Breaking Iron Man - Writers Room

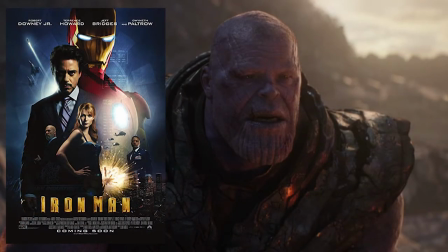16s
With Thanos now dust and the wider world mourning its most beloved superheroes, it is worth looking back to where our journey with these characters started.
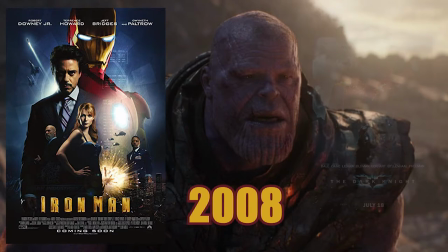25s
In 2008, Iron Man was the new kid on the block, up against DC's Dark Knight, Batman, which led worldwide box office that year.
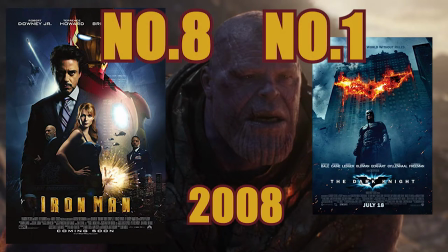34s
Iron Man would come a respectable eighth above WALL-E.
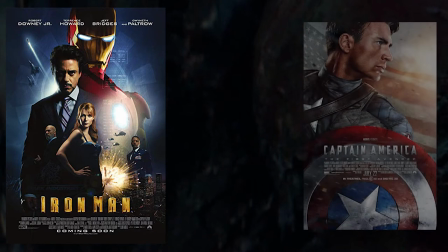38s
Fast forward 11 years and both Iron Man and then Captain America have largely supplanted Batman and Superman as our go-to super icons.
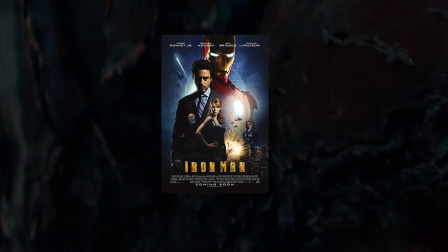48s
What was it about Iron Man that grabbed our attention and then held it for over a decade?
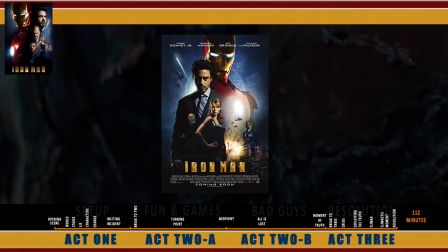53s
This video breakdown will look at the story's core structure and character components to learn how it was put together. The goal is to expand our understanding of story so we can weave the learned knowledge into our projects.
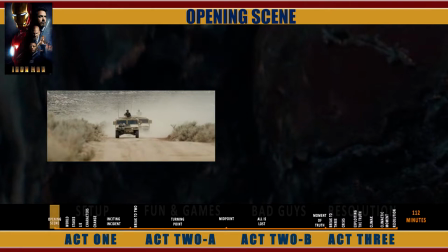66s
Opening Scenes The opening scene is a straight cut and paste from the story's first turning point at 14 minutes.
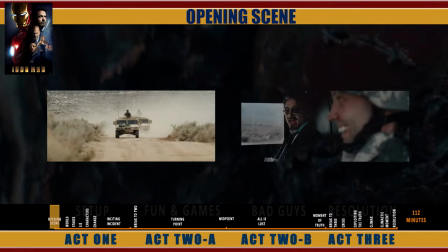74s
It depicts Stark as charismatic and likable.
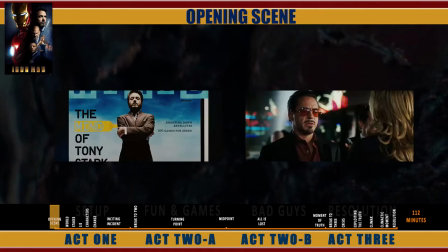77s
Without it, the set-up following the opening scene, 4 through 15 minutes, paints such a vivid picture of the self-involved,
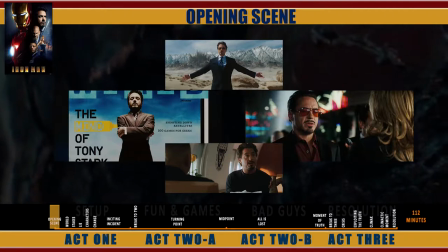85s
morally blinkered narcissist, there is a real chance the audience will not invest or care for Stark when he is blown up at 15 minutes.
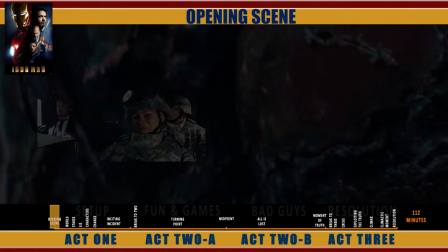93s
In three minutes, the opening scene creates an emotional response to the jeopardy of Stark and the soldiers.
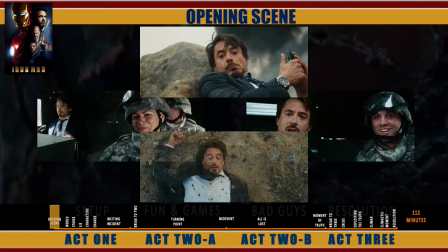99s
In turn, we empathise with Stark and invest in his subsequent journey. World.
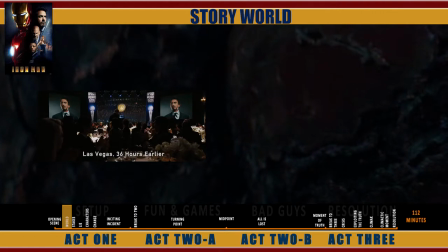104s
After the opening scene hooks us into Stark, the setup establishes the world and time frame.
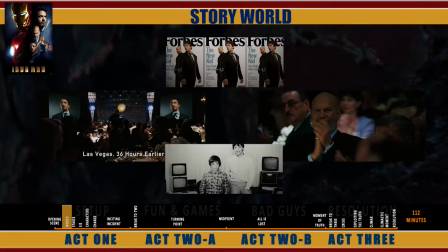110s
The familiar settings, the magazines and cultural icons define Stark's world as a version of our world and time frame.
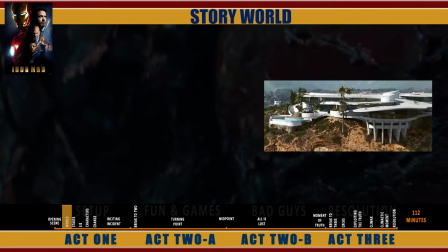118s
Leaving Vegas, the world arena expands to Stark's home and the personal jet.
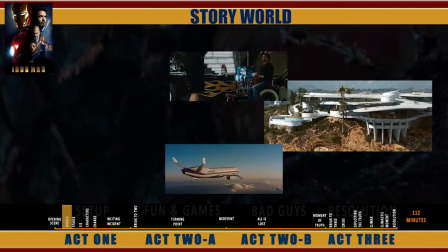123s
We get a real sense through a series of scenes Stark has a vision mastery over technology.
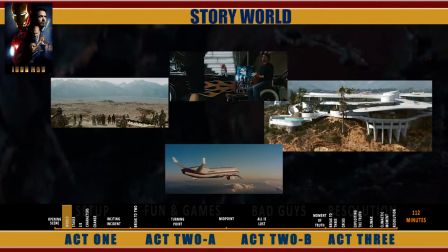129s
Stark's normal world comes full circle as the weapon salesman with the best toys, with his name printed on the toys.
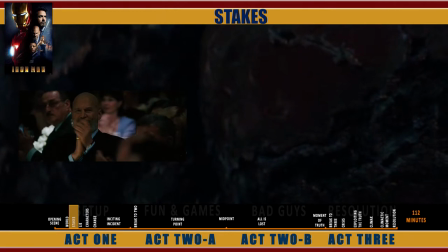137s
Stakes. The setup does not add a ticking clock threat to Stark's normal world beyond his own self-obsession.
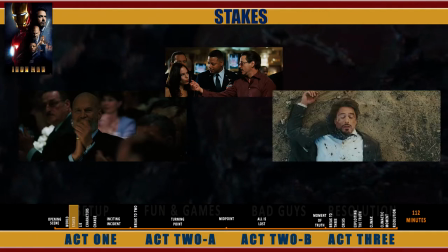144s
The convoy attack as the opening scene resolves the lack of normal world stakes by over lacking the future threat through the setup.
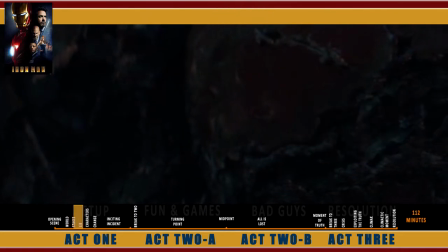152s
The Rey's stakes increase our investment in the story. The Lie The Lie is usually where the hero aligns through to the end of Act 2.
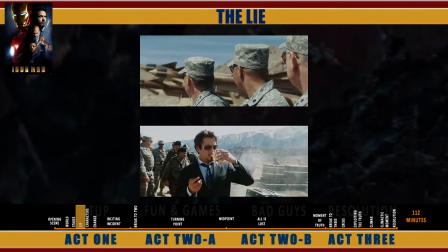161s
Certainly when the hero goes through a positive change as Stark does. The Lie in Iron Man is the weapons industry.
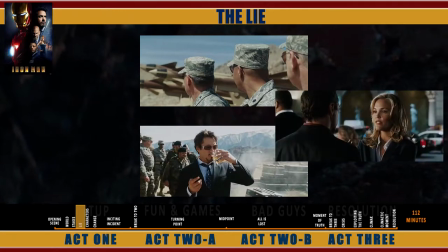168s
Stark's allegiance to the Lie during the set-up is stated through his imperfect world mantra to the Vanity Fair reporter. Peace means having a bigger stick than the other guy is Stark's ethos.
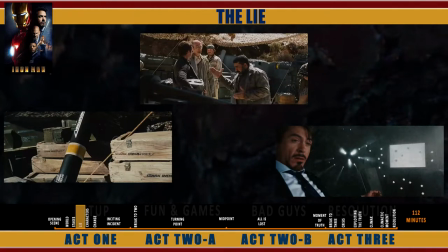179s
Stark learns the folly of weapons manufacturing in Afghanistan and spends the rest of the story destroying them.
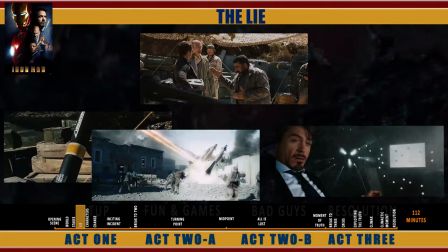186s
He never gives up on his bigger stick mantra though. He builds himself the bigger stick.
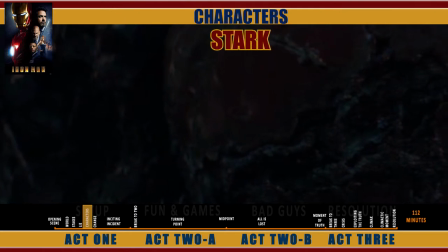192s
Characters Stark The story set up has been about shaping our perception of Stark.
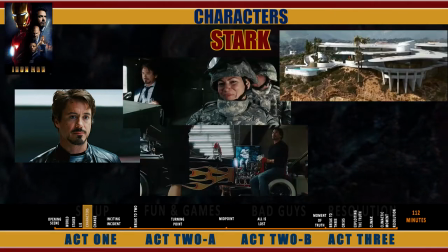197s
We have seen the charm, the house, the technology, the playboy, the narcissist.
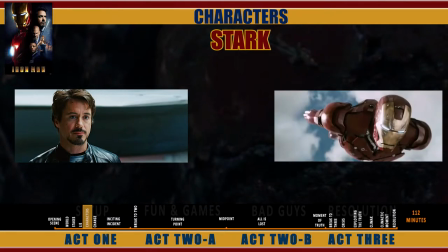202s
The story strapline is the evolution of Stark as Iron Man, which is Stark's external arc. his character desire.
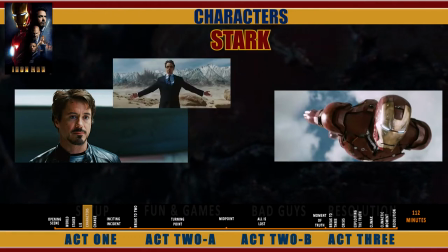210s
Despite the dazzle of Iron Man, if Stark is still self-obsessed come the end, we will not be emotionally invested. Stark will need to change as a person to add that extra dimension. This is Stark's internal journey. The starting point is Stark's flaw. He is living a life overshadowed by his father's achievements.
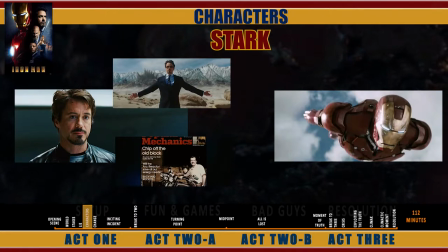229s
He is miserable and is feeding the self-obsessed narcissist. Rhodey voices the flaw at 12 minutes. I know you don't respect me because you don't respect yourself.
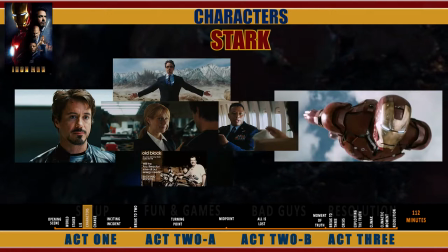238s
Pepper briefly highlights Stark's potential for personal change at 11 minutes as they back and forth about paintings and birthdays.
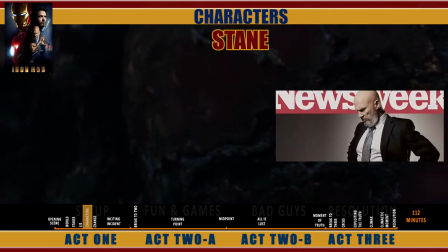246s
Stane. Stane is the story antagonist and representative of the weapons industry lie through the story.
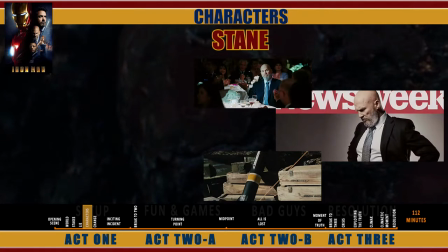253s
Like everyone in Stark's life, Stane is taken for granted. Unlike most others, he was a mentor and is a trusted ally.
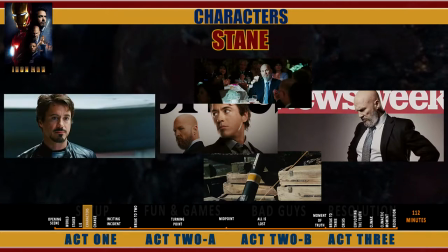261s
Stark and Stane are opposites, the bureaucrat and the genius inventor.
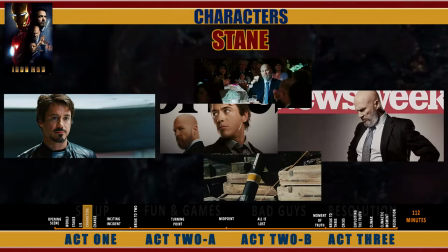266s
As allies and foes, Stane and Stark want the same thing, the biggest stick. Stark designs them and sells them. Stane runs the company for profit. After Stark closes down the weapons division at 44 minutes, they both keep after the big stick, but now from different perspectives.
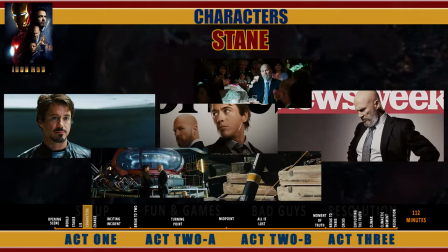284s
Stane still wants to profit. Stark wants to use Iron Man his greatest weapon for good.
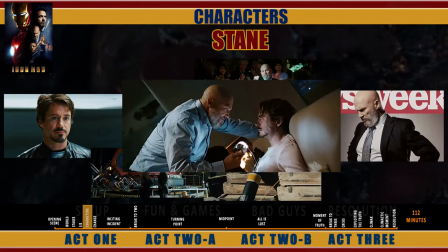290s
Stane's flat character arc is demonstrated through his singular investment in the lie and trying to bend the story world to his will for profit regardless of the human cost.
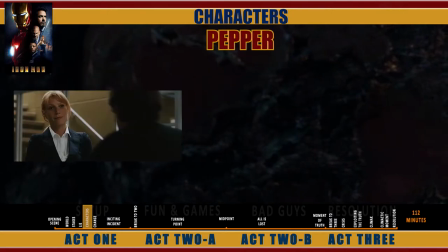301s
Pepper. It is Pepper through the movie who becomes Stark's guide in human values. Pepper is the Disney princess tasked with bringing good from a flawed male. She is Moana to Stark's Maui.
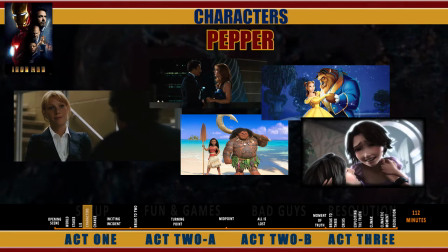313s
Belle to Stark's beast. Rapunzel to his Flynn. Pepper is vital to Stark's journey.
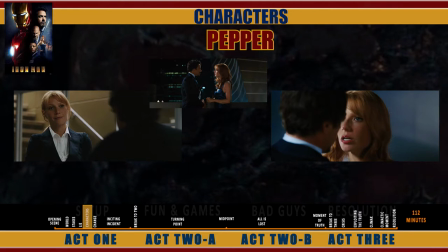319s
Not just in the inner change she coaxes from him. Stark is largely devoid of emotion. It is through Pepper we connect emotionally to Stark. We care for Stark because she does.
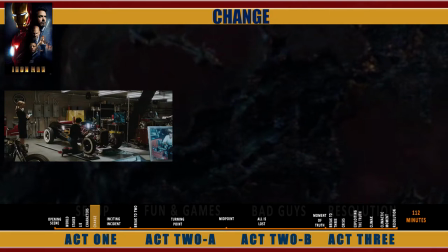329s
Change. Once the normal world has been defined and the characters introduced, we need something to change for the story to get underway. Every change has a cause and then an effect. The cause in Iron Man and is to hit Stane orders on Stark before the story even started.
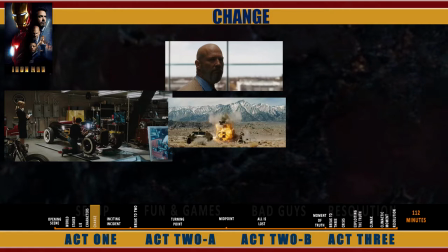345s
The change is the convoy attack and is the story's first turning point.
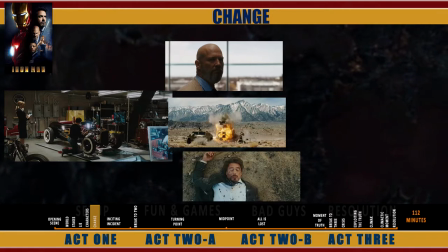349s
The effect is Stark's near fatal injury and captured by the Ten Rings at 15 minutes. The change, the turning point, has propelled Stark into his journey, but he is a long way from realising what it is or even accepting it.
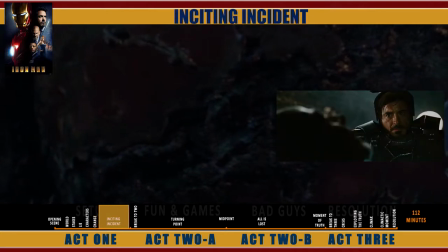364s
Inciting Incident After the change, the rest of Act 1 is about building to the major crisis at the end of Act 1, otherwise known as the inciting incident, the moment the hero embraces the journey. Building to the inciting incident begins immediately after the change.
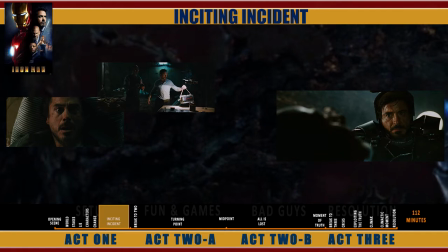381s
Stark is now dealing with life connected to a battery, a short life if he does not start building weapons for the Ten Rings.
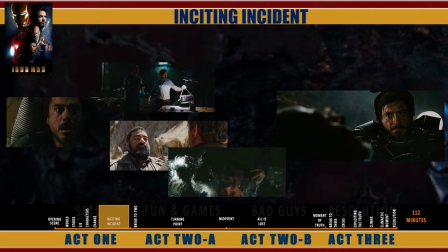388s
There would not be any drama if he did not resist the change, but he finally concedes at 21 minutes and his external desire is introduced.
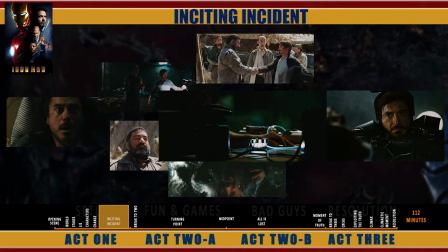396s
The arc reactor is symbolic of this desire throughout the story, symbolising the invention of the first Iron Man suit to escape, then an engineer's suit that can fly at the midpoint, and then powering his suit as he works out its purpose to the end of Act 2.
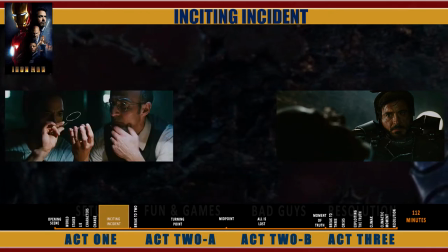411s
Through to the end of the first act, Stark's interactions with Jensen drive the external desire and give us further promise he can resolve his internal flaws. Don't waste it, Jensen says with his last breath at 36 minutes, by which he means the second chance he has given Stark.
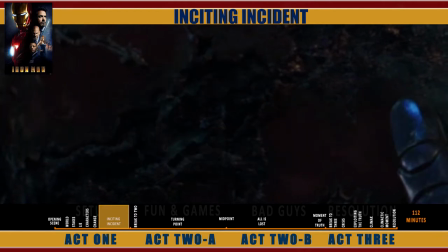428s
At this point, Stark could turn away from the inciting incident and go back into the cave, build weapons for the Ten Rings.
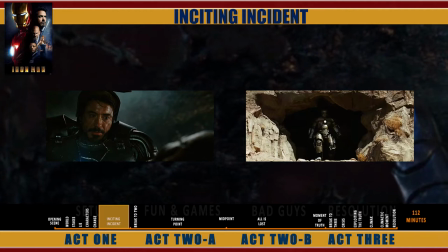436s
Instead, he embraces the opportunity and the journey it will take him on. He steps out of the cave and into the second act.
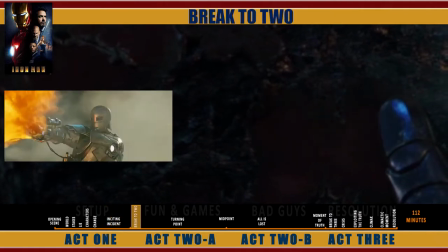444s
Act 2A. Break to 2. The break to Act 2 represents the climax of Act 1.
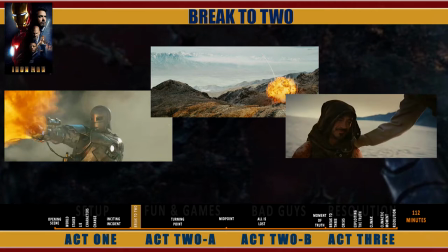450s
The climactic moment is Stark's vertical escape. The resolution is Stark's rescue at 40 minutes.
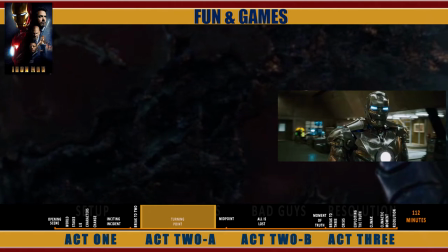457s
Fun and games. Now we're properly into Act 2. The first half to the midpoint, 2A, will be about Stark pursuing the second chance.
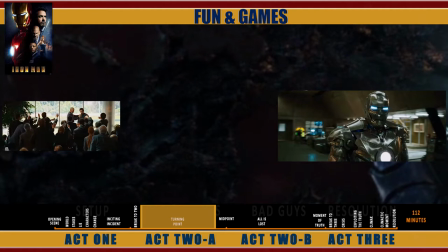466s
The turning point in 2A comes at 42 minutes, when Stark shuts down the weapons division of Stark Industries.
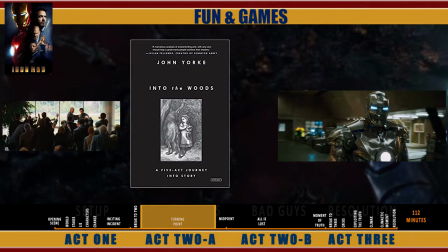473s
In John York's vernacular, this is the moment Stark truly steps into the woods. He is not reacting to circumstance anymore, for now he's running the story.
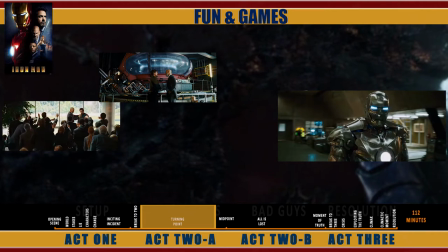483s
The conversation between Stane and Stark at 44 minutes reminds us the arc reactor is the physical representation of both their desires. Stark's defined purpose beyond the weapon shadow of his father and Stane's to nurture profit.
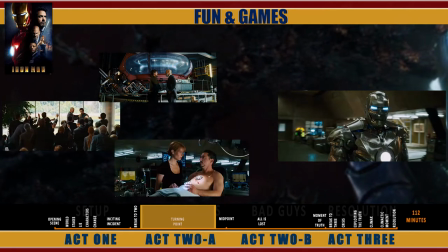497s
Stark's internal need and external desire come together at 47 minutes when Pepper helps install the next generation reactor to Stark's chest. The scene is never really about the reactor beyond telling us there's a new, more powerful one.
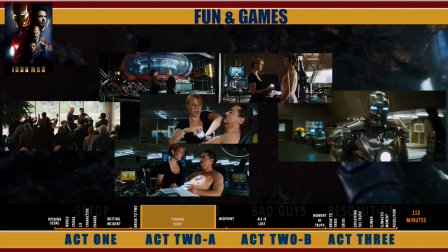511s
Instead, it's all about Pepper nurturing the internal change from Stark.